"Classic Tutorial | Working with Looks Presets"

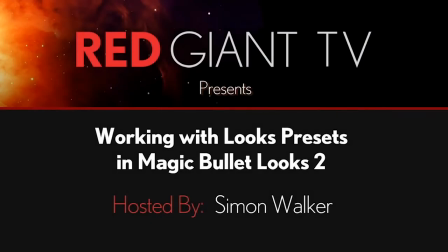[0:17]
Hey, Aaron Rabinowitz here for RedGiantTV.com. If you've worked with Magic Bullet looks, then you know how ridiculously awesome it is for both using the huge library of preset looks for quick results and for creating your own looks as well.
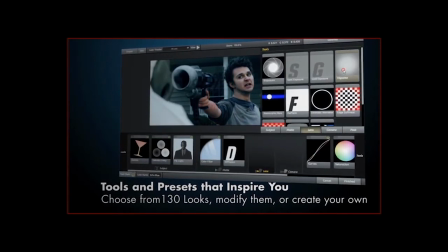[0:31]
But you've probably come across a situation where a look you absolutely loved didn't quite work with your footage. Well, in this episode of Red Giant TV, Apple certified master trainer, Adobe certified expert, UK resident, and all-around great guy, Simon Walker will go over the presets in Looks 2, giving you tips and techniques for getting the most out of them while working faster.
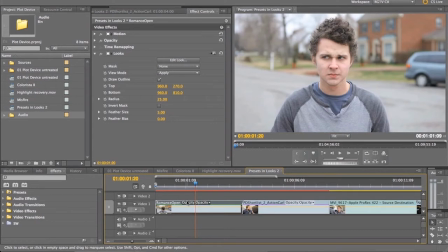[0:53]
And he'll also look at some of the new features in Magic Bullet Looks 2 to talk about how you can use them in this process to get even more out of this powerful tool. Take it away, Simon. Hey everyone.
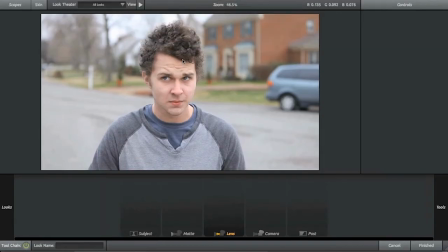[1:04]
For the update to Looks 2, there were a number of significant improvements, including the addition of multiple new tools,
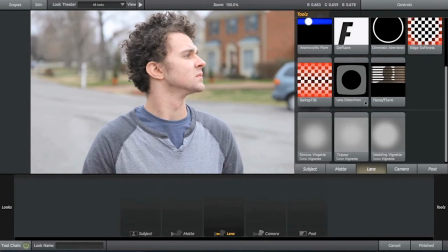[1:11]
like Cosmo and Pop, Lens Distortion and Haze Flare, and some of the professional tools from Colorista,
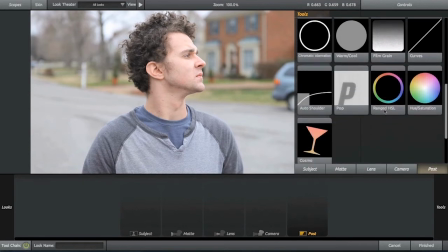[1:19]
like the three-way color wheels and the HSL, the hue, saturation and luma range controls. So the updates to the presets incorporate the addition of these new tools, as well as providing continuity with the existing presets from the previous version of Looks.
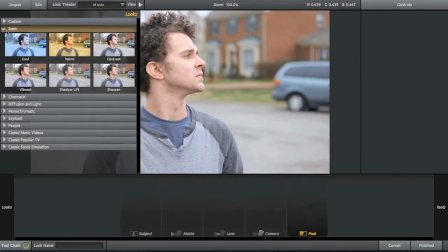[1:34]
Red Giant asked me to design and reconfigure the presets for them for the new release,
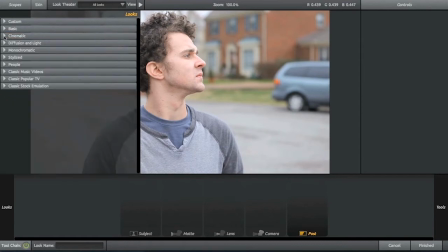[1:39]
so I thought it'd be useful to go through the updated presets and give a bit more information about how and when to use them,
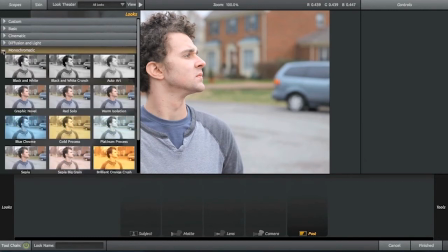[1:45]
and point out the sorts of situations in which they'd be useful. There are over 100 presets in Looks 2, dozens of new ones,
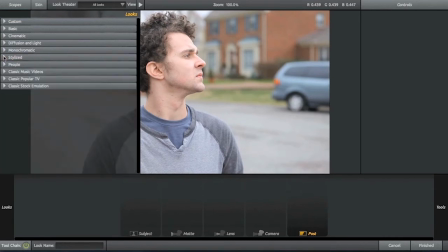[1:53]
dozens of updated ones, with the best and most useful presets from the previous version included. They're set out into 9 categories, which relate to the type of effect or look you want to add, organised into functional groups that have more meaningful names, and therefore more useful for filmmakers.
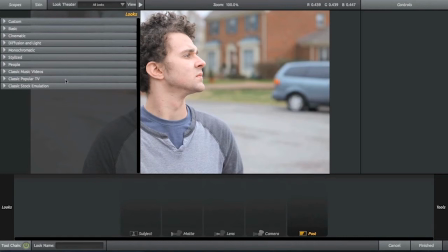[2:11]
This also makes them easier and quicker to use. This reconfiguration of categories is also useful if you're working on a laptop or a screen with a lower resolution,
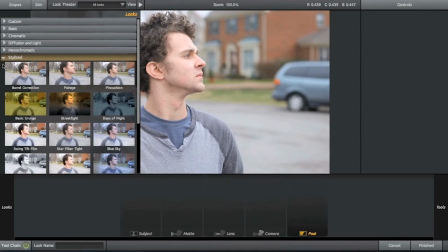[2:22]
as related looks are more likely to be sitting next to each other in the same category, which saves the amount of time you might have to do to scroll up and down through the categories.
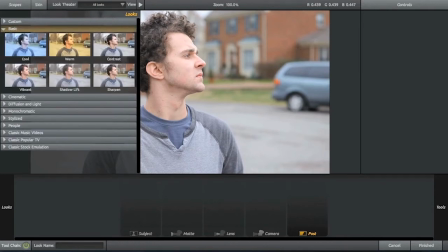[2:30]
Plus, something else that helps is that if you're on a lower resolution, having just 3 presets in a row means there's now more room to view the main image in the preview window in the middle of the screen. The basic category is made up of the invisible fixes,
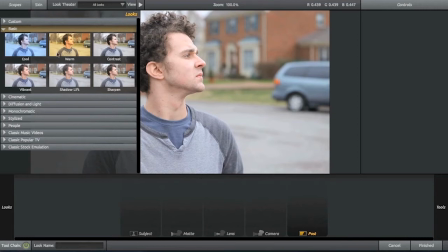[2:46]
presets that are designed to improve shots without suggesting that they've been obviously treated. They mainly involve a light, subtle treatment. The names are also quite descriptive to reflect their purpose. Contrast adds a small amount of contrast to help define the image.
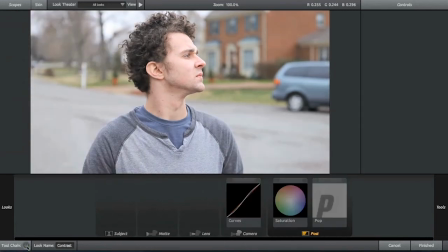[3:03]
I'm showing you the before and after states by clicking on the tool chain button,
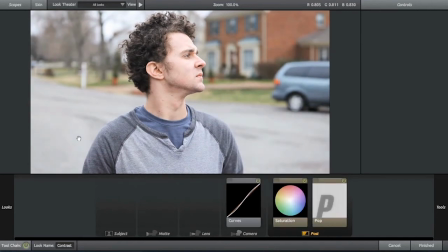[3:08]
which you can also do with the / keyboard shortcut. Using the keyboard shortcut is much faster, and it means you can turn the grade off and on with one hand whilst adjusting controls with your mouse hand. It's a much faster way of working.
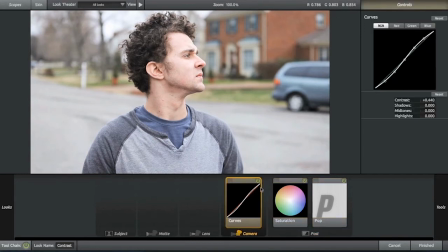[3:22]
Contrast is using a slight variation of the classic S-shaped film curve to boost the highlights and to darken the shadows. The majority of the time when you're working with digital video, especially if you're shooting H.264 video on a DSLR, or if you're working with XD cam footage or another one of the popular tapeless formats,
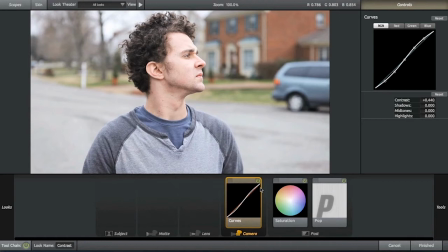[3:41]
then the process of increasing the contrast in an image also increases the saturation. It's to do with how the RGB values in the video are encoded in the YCbCr color space that most digital video uses.
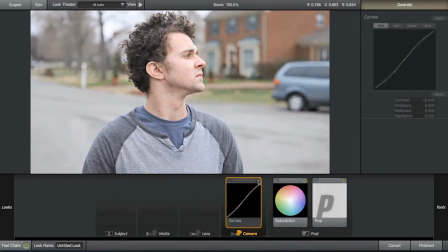[3:56]
The contrast preset was designed to boost the contrast without exaggerating the color,
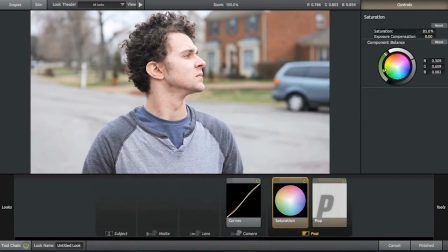[4:01]
so that's why the saturation tool is in there to bring down the saturation boost that's been introduced by the curves tool. Just enough to make a difference, but without stylizing the image. There's a bit of pop in there as well to help define the image a bit further. Actually, pop is an interesting tool.
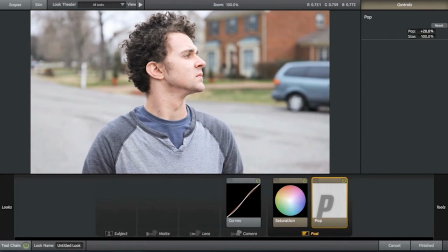[4:21]
It affects local contrast, so when you drag the control to a positive value, it has a sharpening effect on the edges in the image, but it adds this contrast without significantly increasing the saturation, which I find really useful. This means it works well in the sharpen preset,
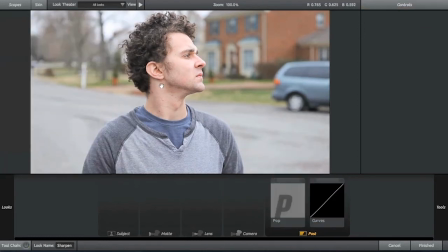[4:39]
because it adds definition to the shot without darkening the shadows as much as contrast does. So in sharpen, pop is at a higher setting and is adding local contrast or sharpness to the shot.
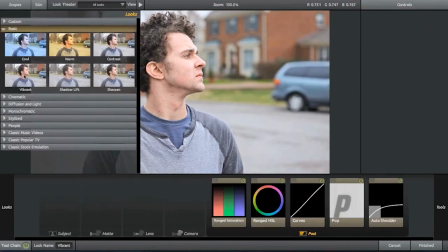[4:54]
Whereas vibrant is adding a bit of sharpness, a bit of contrast and a bit of saturation to improve the overall look without sacrificing the detail.
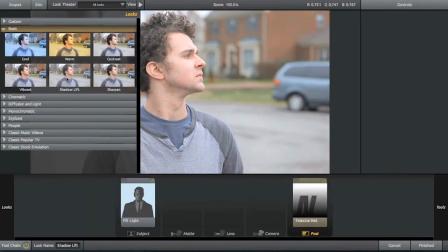[5:05]
The fourth of this mini set is shadow lift, which brings up the detail in the shadows. All these 4 are subtly different because not all cameras take the same pictures. By default, many cameras come with a standard setting that exaggerates the contrast and often the saturation of the video you're taking.
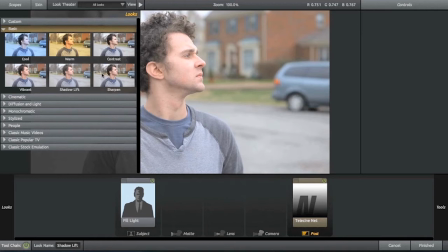[5:24]
Unless you disable this in the settings, you're effectively applying a look set up by the camera before you've even started grading. So these presets are designed to fix or reduce these types of effects, or to enhance footage but without shouting out, "This has been treated."
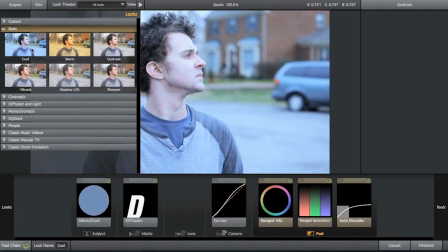[5:40]
The warm and cool looks in this section are more treated looks though, but they're still quite subtle. They're less strong than some of the other presets in the other categories, and they're designed as a good starting point to set a mood without being too stylized.
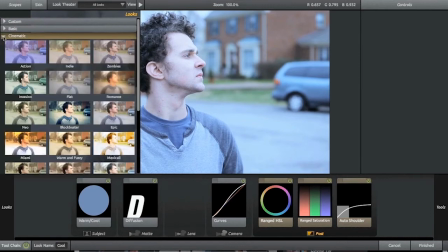[5:55]
The cinematic looks are definite treatments. Some of these are updates from the previous version of looks.
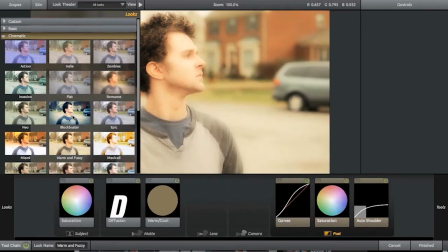[6:02]
For example, Blockbuster, with its familiar cool shadows and warm highlights,
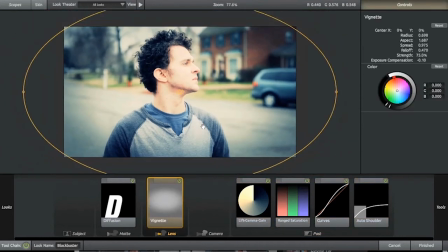[6:07]
uses the new oval vignettes in looks 2, the vignettes that you can now change the aspect ratio.
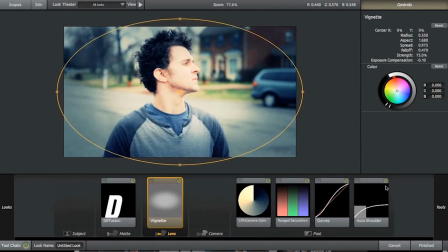[6:13]
And it also has auto shoulder added at the end of the tool chain to catch any overbrights created by the curves tool.
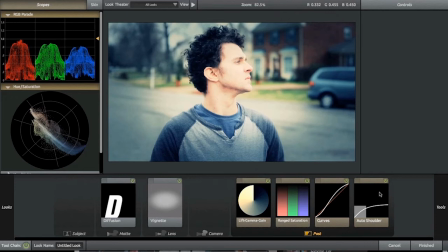[6:22]
This is better than just having the bright values clamped by a broadcast safe filter, because auto shoulder nicely rounds down the brightest values.
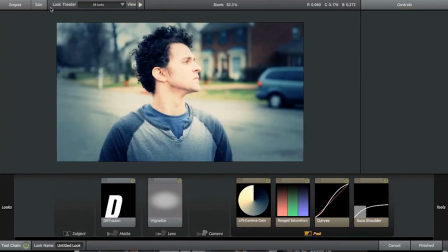[6:31]
This is a technique that's been introduced to quite a number of the updated presets to make sure that your brights and some of your oversaturated colors stay legal.
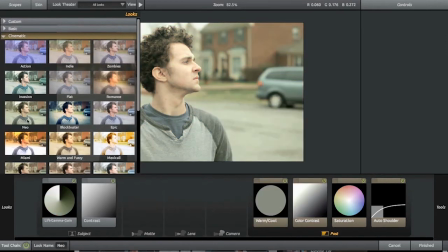[6:40]
In cinematic, there's a range of different looks to emulate different Hollywood treatments, with a bunch of new ones,
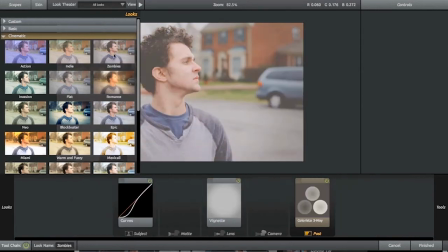[6:47]
and if some of these are looking quite familiar, that's because they're the actual looks used on Seth Worley's short film plot device,
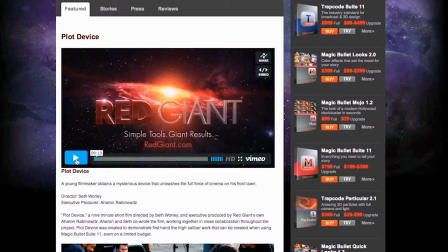[6:54]
which you have to check out if you haven't seen it.
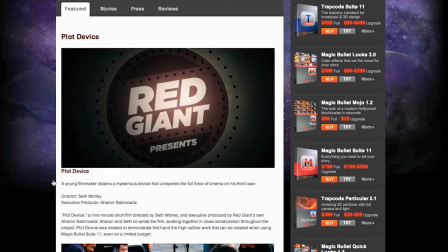[6:57]
It's up on the Red Giant site, and it's a great example of how a look or colour treatment combined with camera movement or camera angles,
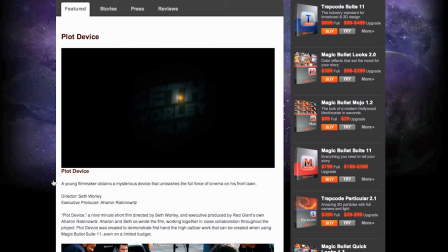[7:04]
and great acting and music, can combine to suggest a variety of different genres.
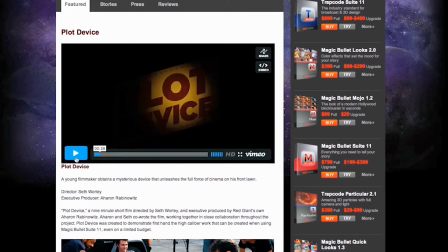[7:10]
Make sure you catch the making of video as well, which is also on redgiant.com.
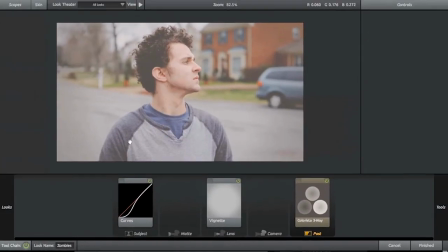[7:14]
In any case, you can replicate these looks with these particular presets.
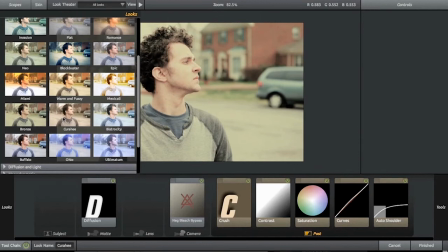[7:19]
I find it's very useful to use these cinematic presets as they're designed to emulate specific films,
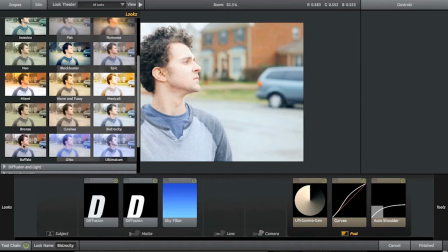[7:26]
but they're also a good jumping off point, so you can be inspired by your own footage.
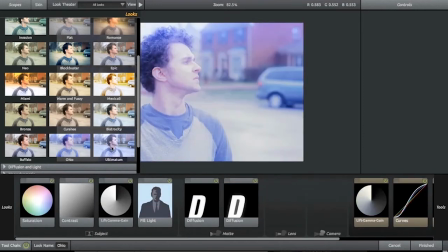[7:31]
Just cycling through the presets often gives me many happy accidents on the timeline,
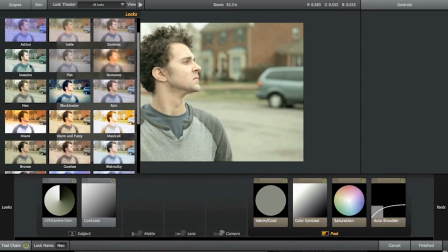[7:36]
and it suggests a particular treatment or a similar style once I tweak the tools in the toolchain to make the preset have its own unique look.
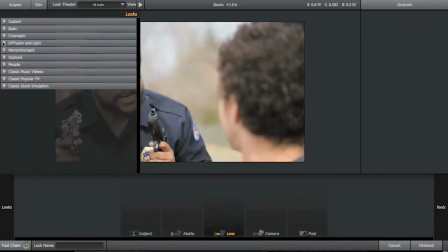[7:45]
The diffusion presets are now collected together inside diffusion and light. These are the types of presets useful to help suggest a mood or a flashback, especially if you've got bright highlights in the shot.
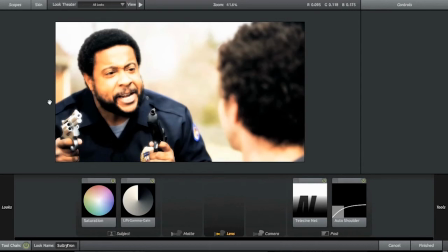[7:58]
In here are also presets that use the new haze flare tool to
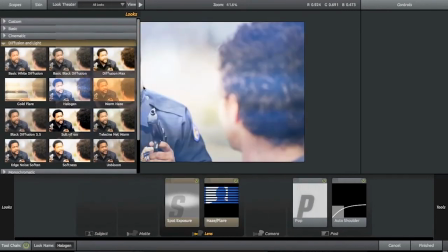[8:03]
emulate light spills and lens reflections based on the brightest areas of the shot. You can use gold flare to simulate a lens flare effect,
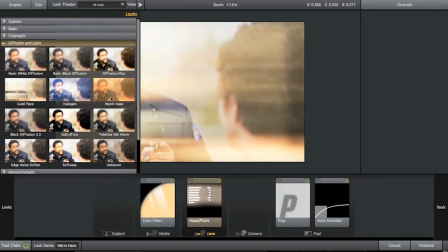[8:12]
or warm haze to suggest a warm environment, or a sunny afternoon, or even a stylized memory.
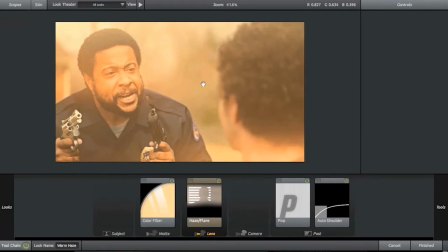[8:18]
There's a number of ways you can drive tools like haze flare and anamorphic flare. The standard way is to use the footage itself to control the flares.